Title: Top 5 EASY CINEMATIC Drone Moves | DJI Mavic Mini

Ever wonder how to get a cinematic drone shot? Let's find out.
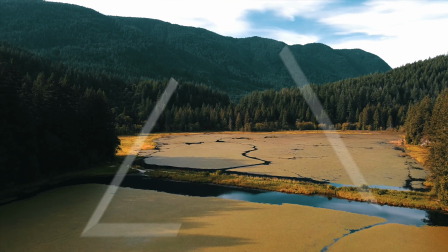Hey everyone, welcome back to another video. Today I'll be showing you 5 easy cinematic drone moves that everyone can do. I'll be using a Mavic Mini, but it's the same for a Mavic 2, Mini 2, or really any other drone that you know of. Now all of these shots are reversible, so you're essentially getting 10 moves just by learning 5 of them. And they're really easy to pull off. So let's get right into it.
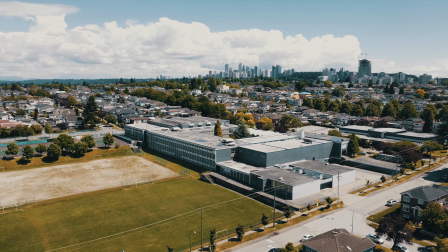[0:41]
The Parallax. This is definitely my personal favorite,
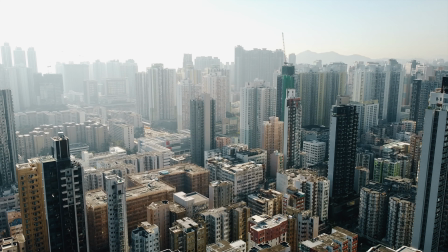[0:46]
as it shows the depth of the scene and it highlights the subject while showing the background from a rotating angle.
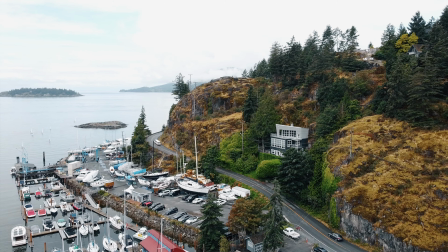[0:54]
All you need to do is pushing the 2 joysticks to opposite direction.
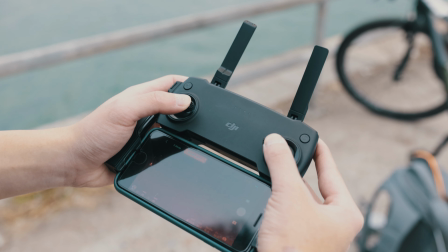[0:58]
So if the left joystick is to the right, then the right joystick is to the left, and vice versa.
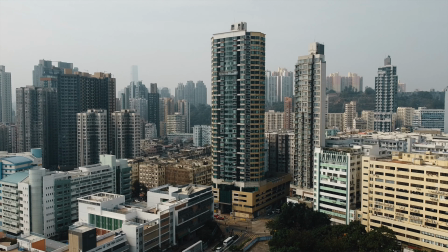[1:05]
That way the drone follows a circular path around your subject. The Flyover.
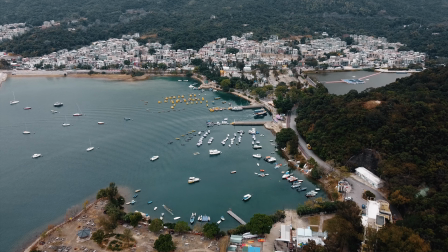[1:14]
This one is really simple. The drone literally just flies over the scene in a straight path with the camera pointing around 45 degrees down.
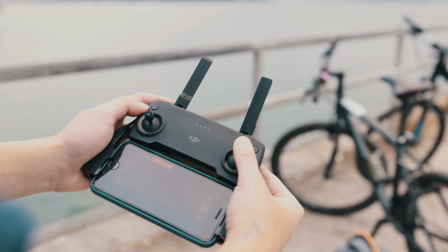[1:24]
All you need to do is to point the camera at the right angle and have the right joystick pushing up.
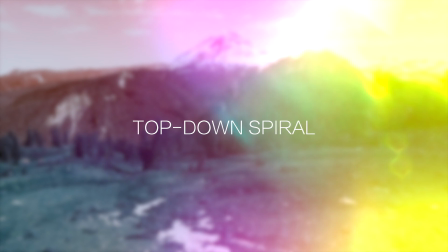[1:32]
The top-down spiral.
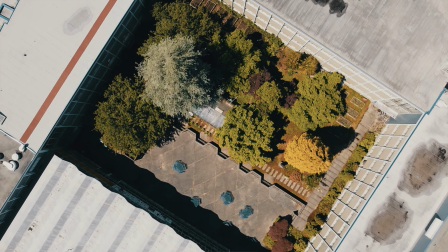[1:35]
This one is good for revealing a scene that has a unique shape or look that can only be seen from the top.
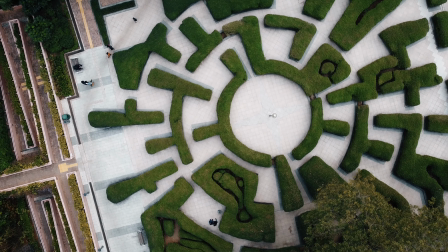[1:42]
Like a maze, a school garden, or a helipad.
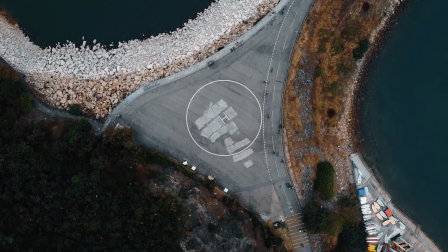[1:48]
To pull this move off, all you need to do is to push the left joystick up and then slightly to the left or right.
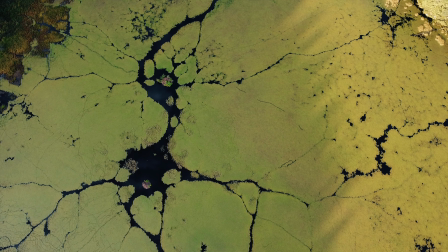[1:56]
Be careful not to have the drone spin too fast, or else it's gonna look dizzy and lose the cinematic feel.
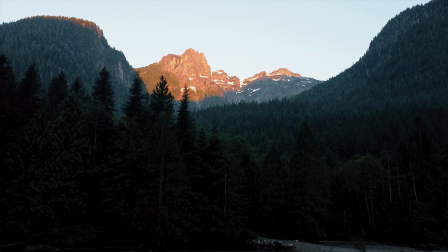[2:04]
The jib. I see the jib shot sort of like a vertical parallax shot.
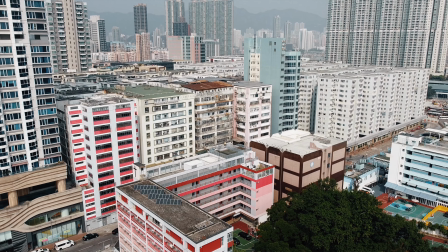[2:10]
It's good for showing a scene with objects of different heights. It looks very epic with a wide view.
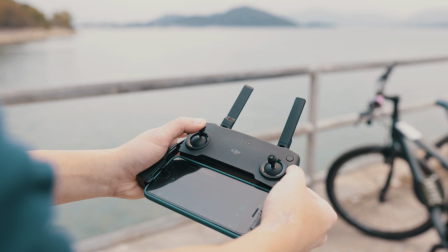[2:18]
This one requires a little bit more skill. You'll need to push the left joystick up so the drone keeps climbing up,
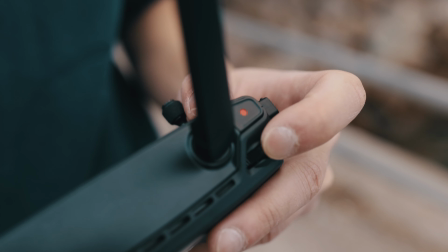[2:25]
then very slowly turn the left dial to tilt the camera down.
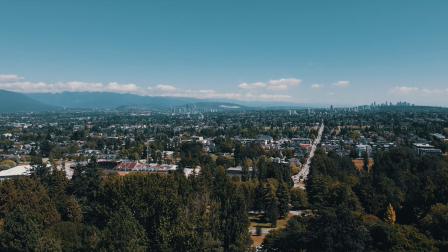[2:30]
Now be careful that the dial is usually very sensitive, even when you turn the sensitivity in the menu all the way down.
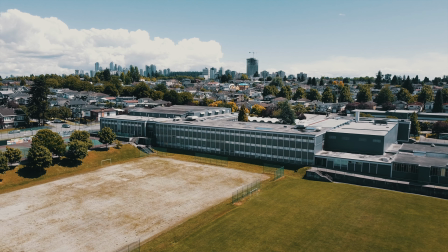[2:39]
The pushback. The pushback looks very cool when it's done right.
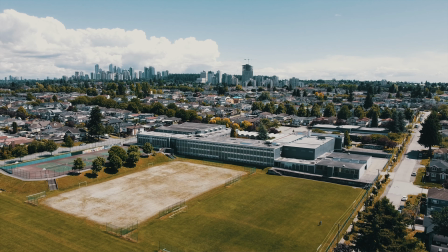[2:45]
It's definitely one of the most fun ones, and you can use it when you're at a summit of a mountain with a group of friends.
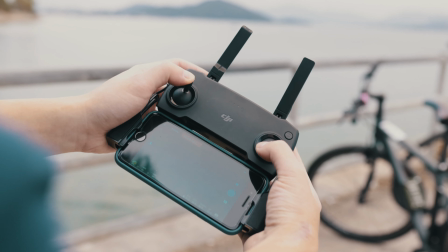[2:52]
All you need to do is push the left joystick up and the right joystick down so the drone flies up and away from you. So those are the 5 easy cinematic drone shots that you can do with your drone today. Also, you can mix and match different moves to keep things more interesting, like a flyover jib,
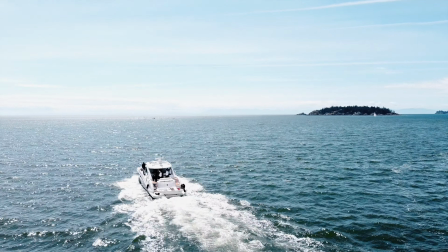[3:16]
flyover parallax, pushback parallax,
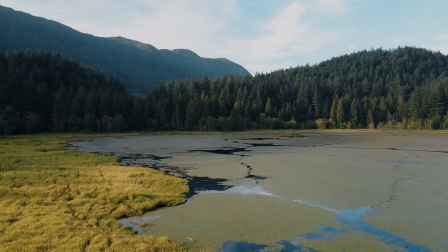[3:22]
parallax jib, flyover jib parallax. You see what I mean? Your options are endless. Practice with the basics first, and soon you can let your imagination fly. Pun intended. Anyway, that's all for today. Thank you for watching this video. Remember to like, subscribe, and stay safe everyone. I'll see you in the next one. Peace.